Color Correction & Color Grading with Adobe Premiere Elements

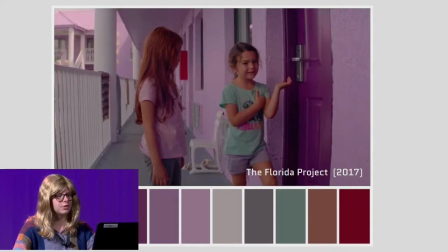3214s
It's a good movie. You should check it out. And this movie actually is following along the lives of these children that live in this little, it's like a hotel in Florida or a motel in Florida. And you see everything looks very candy colored because it's all through the children's perspective. That's kind of the effect that the color had here.
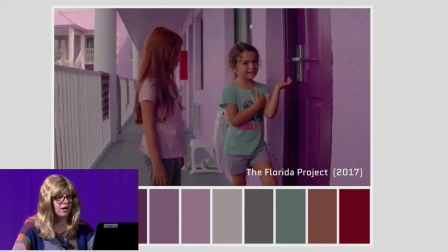3232s
It kind of made this world seem a little bit more wondrous than it really was. So yeah, that's kind of what that color palette does for this film, is that it kind of makes things seem, because a lot of dark things do happen in this film, but you're seeing it through the child's perspective.
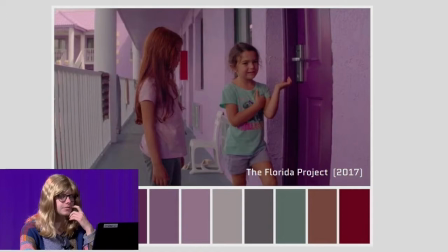3246s
So it kind of is warped more towards what the child would perceive. This another movie called Birdman came out several years ago.
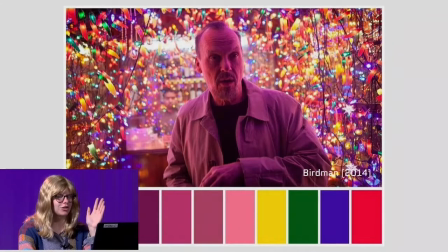3255s
I like this one just because it has all the colors in it. It has a lot of colors. It's kind of punching in the face with the colors that's going on here.
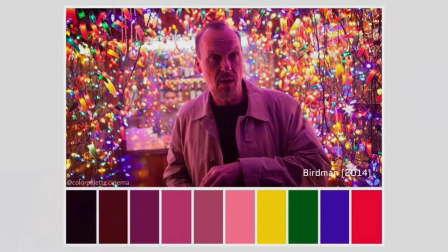3262s
And this scene, I think from what I remember, is happening towards the end of the film, where the protagonist kind of is having some sort of renaissance with himself.
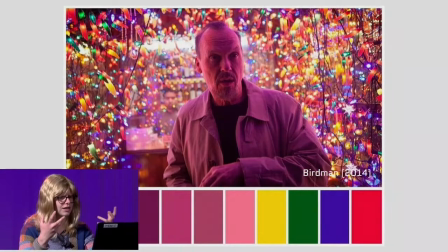3272s
He's kind of discovering some things about himself. So all these like bright kind of intense colors, you know, it makes the whole scene feel bright and intense.
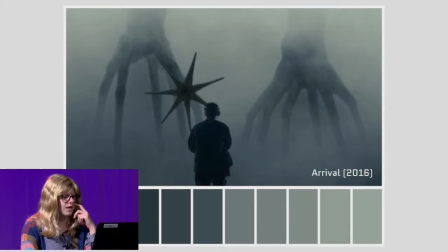3279s
So, you know, just another thing that can happen. Here we got the other side of the spectrum. There's this movie, science fiction movie called Arrival. It came out a couple of years ago. You see there's almost no color in this one. It's pretty devoid of color. It's got some like really, really gray blues, really, really, really kind of blue, gray, paley greens.
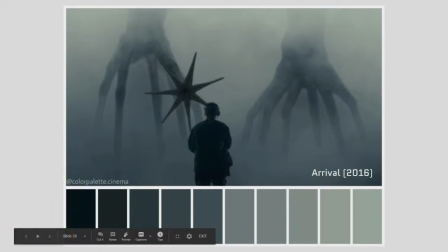3297s
You know, it adds a lot of a very sinister feel, kind of scary, kind of somber. So yeah, definitely a completely different mood. Um, and then the next one I want to show you is The Truman Show.
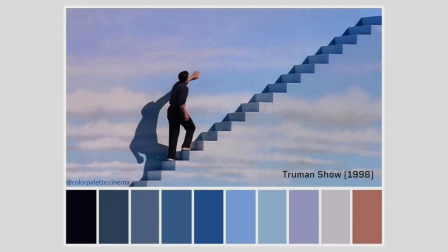3311s
This one is from the, you know, spoiler alert from this movie that came out, what, like 20 years ago. Truman gets out.
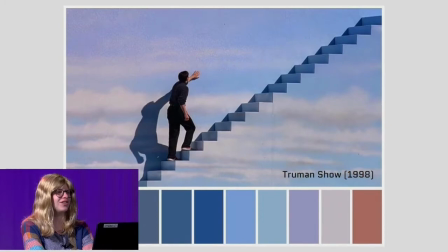3319s
And so this is from the last scene of The Truman Show, where he finally kind of escapes his lifelong prison. And it's very serene, very calming, these colors. You know, you can see he's found resolve in his own life just from the colors that this image is showing you.
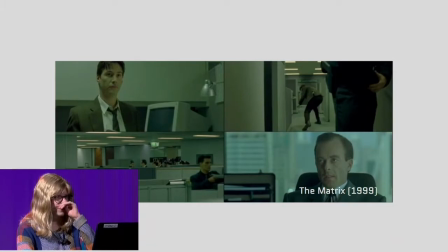3335s
So yeah, that's a good example there. And then I can't talk about color without talking about the Matrix for whatever reason.
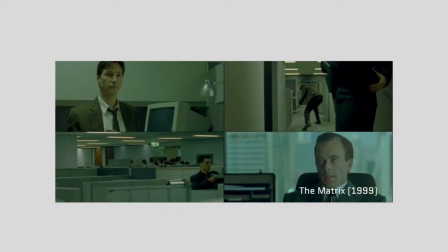3343s
Yeah, so this Matrix was definitely one of the movies that I was like, oh, okay, I guess if you want anything to seem intense or scary or wrong, just put a green cast on it. So yeah, this movie, you see all these images, they all look kind of green and sickly,
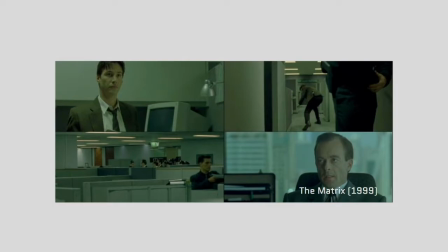3357s
kind of like how Neo feels when he's living this very mundane life that feels like it shouldn't be what it is, but it is. Until it isn't. So yeah, so that's kind of what you get from this image when you're looking at it. It kind of feels wrong, feels sickly, feels bad. So you can tell that Neo wants to get out of it, because you as a viewer want to get out of it, because you're like, this is green and gross and everybody looks sick and bad. So yeah, there are some tools. I'm going to talk about them. I won't be able to play. Let me try to play around with them real quick.
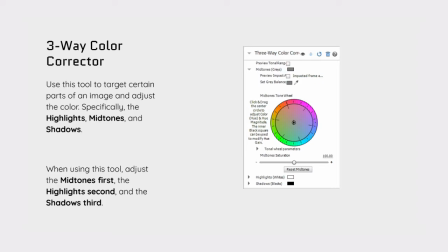3386s
So there's a couple tools that you can use. There's a tool called the three-way color corrector. There's a tool called the HSL tuner. And then there's another tool called the split tone and tint.
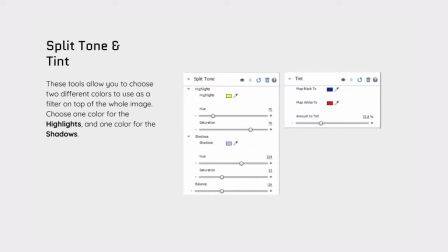3397s
I would suggest when you're getting started, playing around with color grading, try split tone and tint first. That's going to do a lot of heavy lifting for you without you trying to kind of do a lot of minor adjustments that you would be doing with, say, the HSL tuner or the three-way color corrector. So I'm just going to real quick, because I want to get to questions, slap on a color graded look onto an image that I have. See, I got this
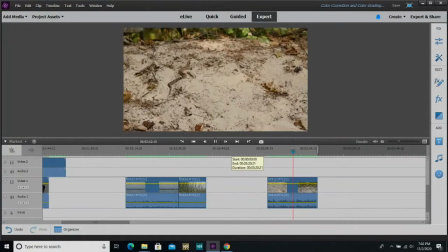3424s
so much shaky footage of the snake that I saw in the Indiana Dunes back in September of last year.
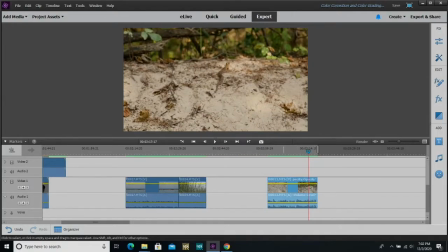3432s
Oh my gosh. Yeah, and so, you know, this image, I color corrected it already.
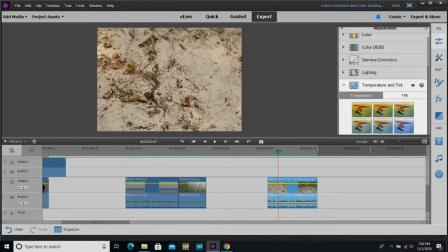3438s
I did some adjustments to the lighting.
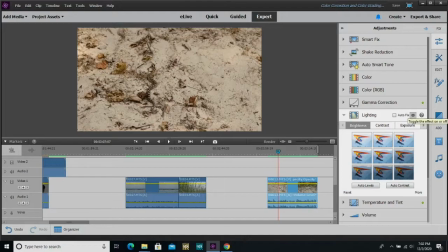3440s
So I had to adjust because my camera always kind of takes things a little washed out. So I pumped up the contrast on it. And then I also, again, adjusted the tint a little bit. It skews a little bit colder. I made it a little bit warm.